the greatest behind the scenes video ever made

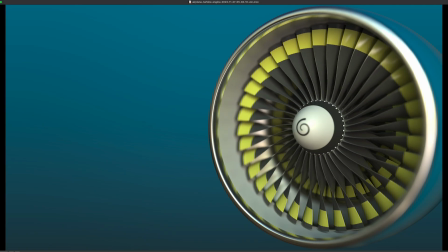440s
Yeah, so it's this like piece of stock footage that I got off of I think it was Envato,
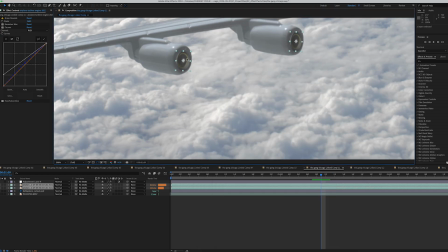447s
and I used that, so I masked around it and then applied a bunch of
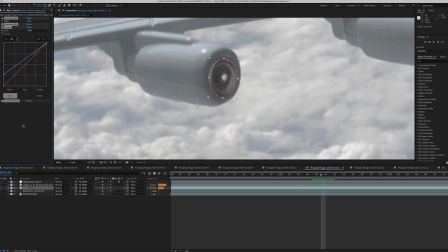454s
effects on it to help composite it onto the turbine a little bit more,
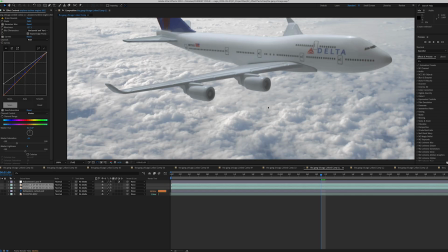460s
because I found that without these, it looks a little bit more like a miniature because you can actually see the individual blades,
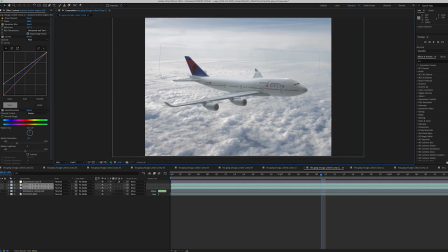468s
and from far away, like from a shot that's this far back,
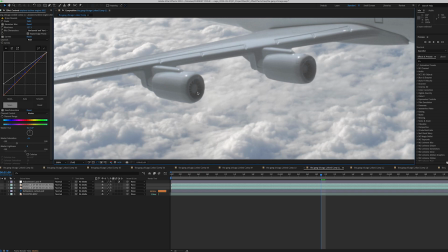473s
you wouldn't be able to see that amount of, like, the blades on the turbine would not be that big. So I put that on there, and they also move, like they actually spin, so it animates it a little bit more, but you can't even see it from this far away.
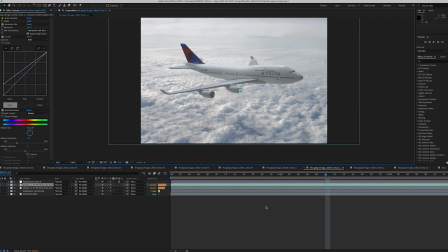490s
But it helps to sell the scale of it a little bit more, so that's why I did it.
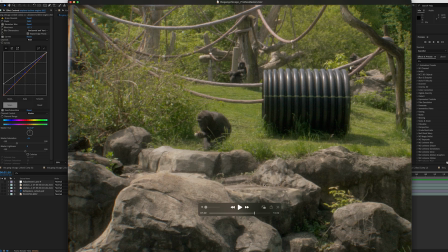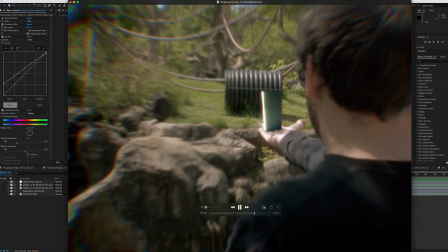500s
Okay, so next thing I wanted to talk about was this shot, which is, it's a fucking 2001 Space Odyssey reference.
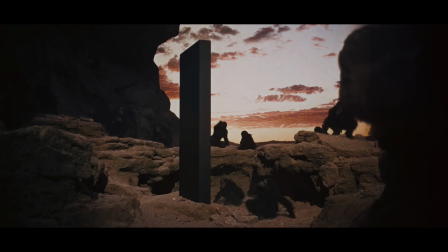509s
That's supposed to be the monolith, which I actually modeled out in Blender.
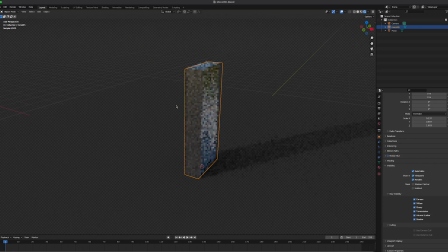515s
So I actually modeled this, which I know isn't, like, that impressive, because it's just, like, the basic Blender cube that I just messed around with the proportions of it.
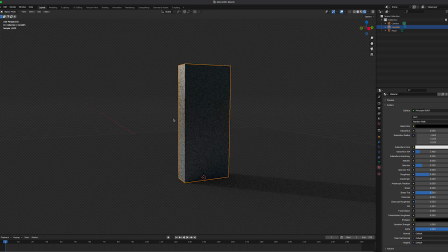526s
And then I just played with the specular and roughness to make it look like the monolith from 2001 a little bit more.
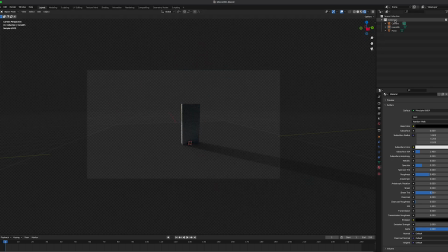534s
And then one thing that I made sure to do was, with the virtual camera, I made sure to set it to the exact focal length of the lens that I was using while I was shooting this video, which is 17.5 millimeters. And then on top of all that, I actually added an HDRI image.
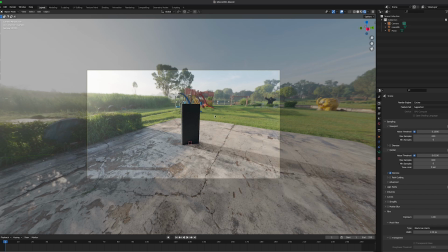553s
Yeah, so I plugged in this random HDRI image that I got off of Polyhaven. I thought it matched, fairly decently to the environment that we're in.
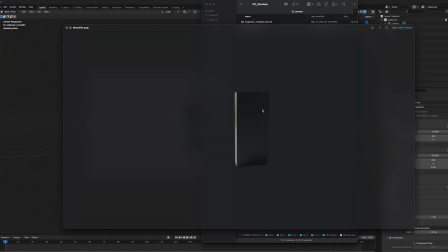567s
So I rendered off the monolith in two different passes, one with just the monolith and one that's just the shadow, so that I could manipulate the shadow just by itself, just on its own.
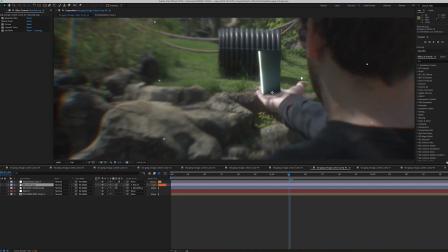580s
So all I did was take this still PNG of the monolith, and I tracked it onto Preston's hand,
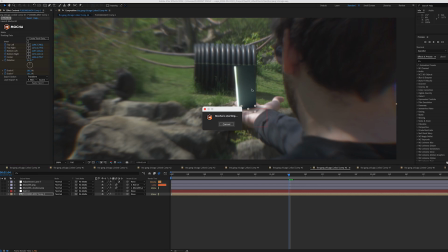589s
which one of the tricky parts that I found about tracking his hand is the fact that there are shadows moving around,
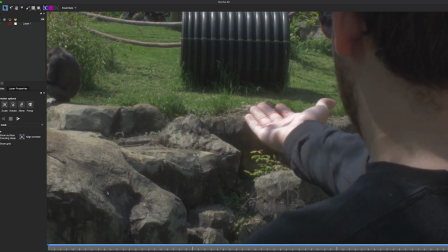597s
because there was like a tree right next to us, and so
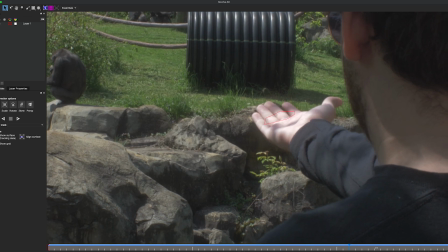603s
I was like initially tracking his palm, but the shadows moving around on his hand was kind of messing up the track.
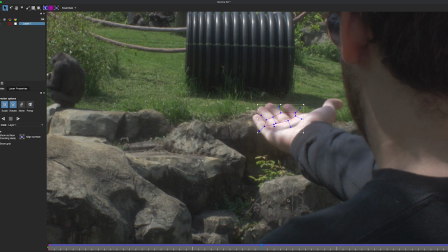611s
So I tried to find an area that wouldn't mess up the track,
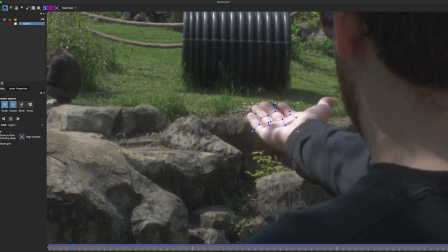615s
and I found the base of his fingers to suffice for that, which it's still not like a perfect track.
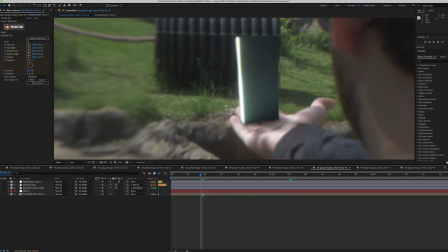624s
You can kind of see the monolith kind of slipping around a little bit.
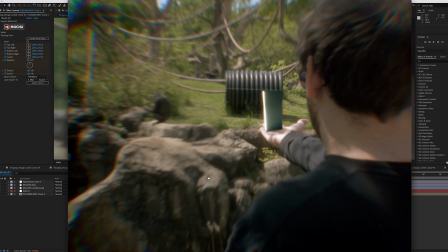629s
Hold on, let me see.
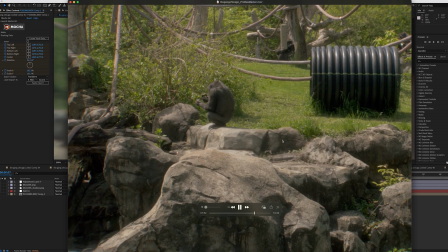631s
Like if you look at the base of it, you can kind of see the track slipping a little bit, but it's not something that most people would notice.
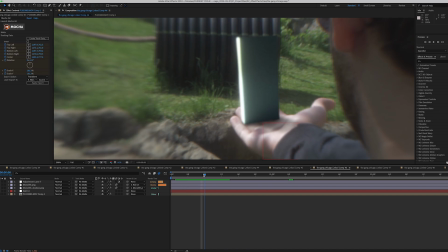640s
That's just me being nitpicky. So I used the shadow pass to, make it interact with Preston's hand a little bit more. And then on top of all that, I added chromatic aberration.
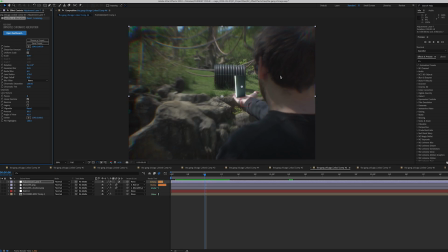660s
Chromatic aberration just kind of, it really helps, especially when you're doing any sort of energy effect. Like, I like to think that the monolith is giving off such great energy and power that it's distorting the camera lens. So I use that on top of a vignette effect to try and draw your attention more towards the monolith a little bit more.
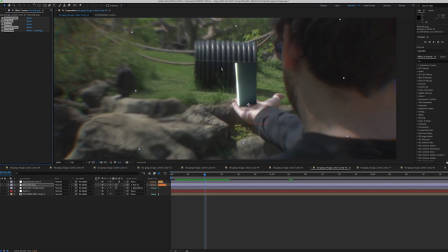679s
And then I used a bunch of compositing effects to make it match a little bit more.